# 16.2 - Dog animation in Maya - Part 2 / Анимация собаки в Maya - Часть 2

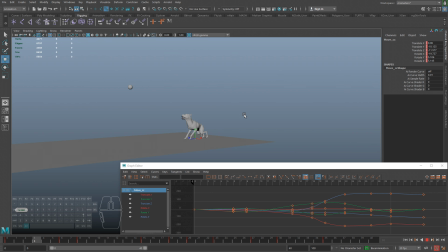49:46 Поэтому оно может теперь с разных ракурсов не очень красиво выглядеть. Вот сейчас немножко подправил.
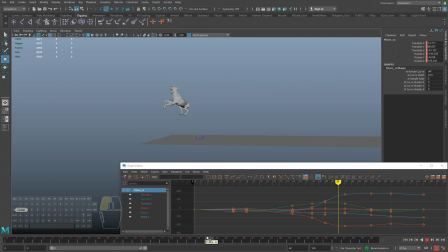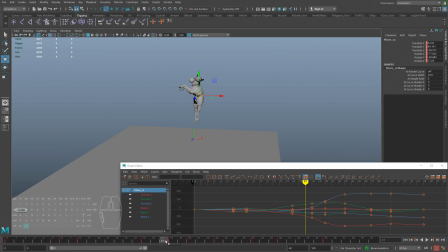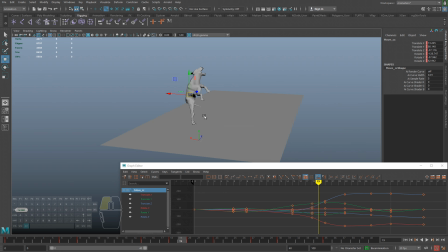Я все же чувствую, что ТАСС нужно как-то он просится его тоже тут 18-20 когда раньше начинать выгибать.
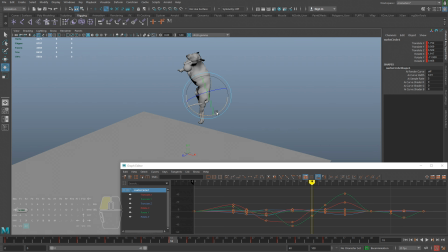50:39 Потому что мы с ним мало работали. То есть здесь и вот здесь уже пошло выгибание посильнее. Ну, только минус таза, что когда с ним работаешь, он может двигать всю собаку.
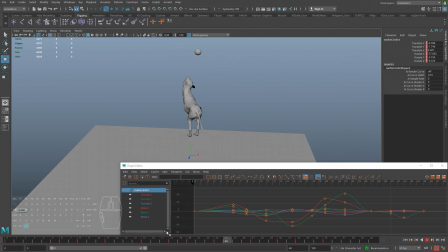Так, может здесь довольно рано я начал выгибать.
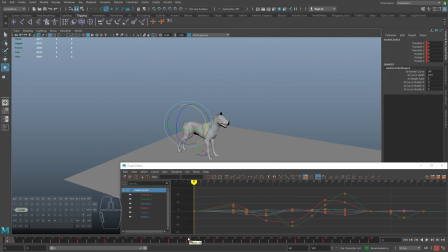Нужно еще произвести эффект такой, что некоторое время таз шел вверх, а само тело шло вниз.
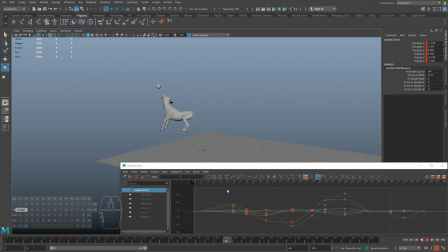51:29 Это добавляет красоты. Ну и тело, так как оно делает такой инерциальный эффект, то явно передняя часть тела чуть быстрее начнет уходить к земле, чем задняя.
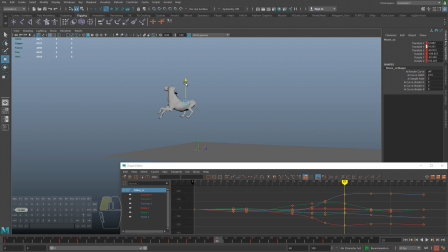51:49 Ну вот, может здесь этот эффект он попробовать поправить.
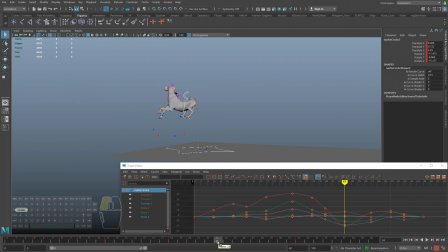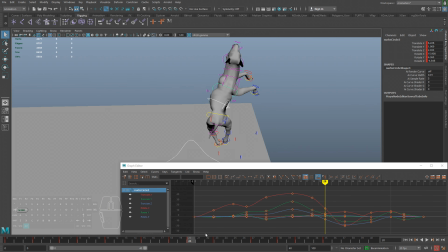Так, ну здесь, так как у нас выгибание, нужно добавить выгибание.
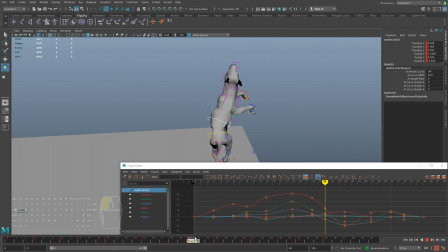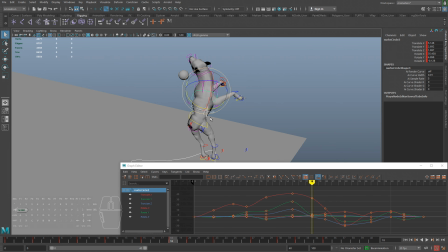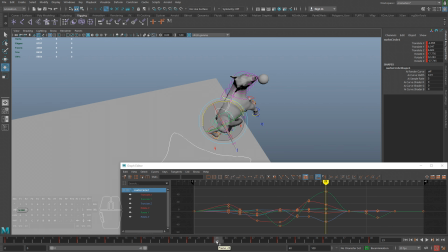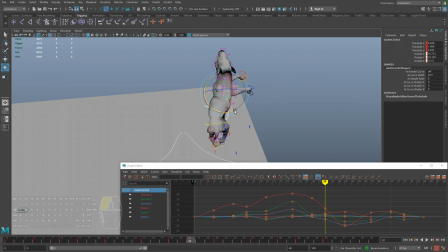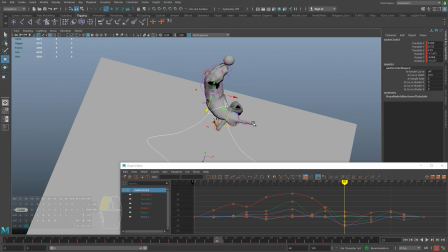53:11 Вы пока просто смотрите, что я делаю.
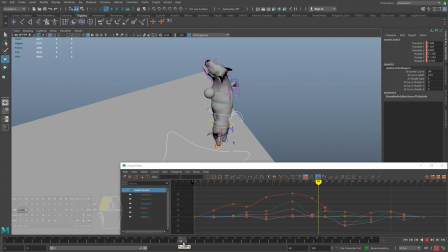53:13 Я пытаюсь сделать так, чтобы этот эффект выгибания спины был покрасивее немножко.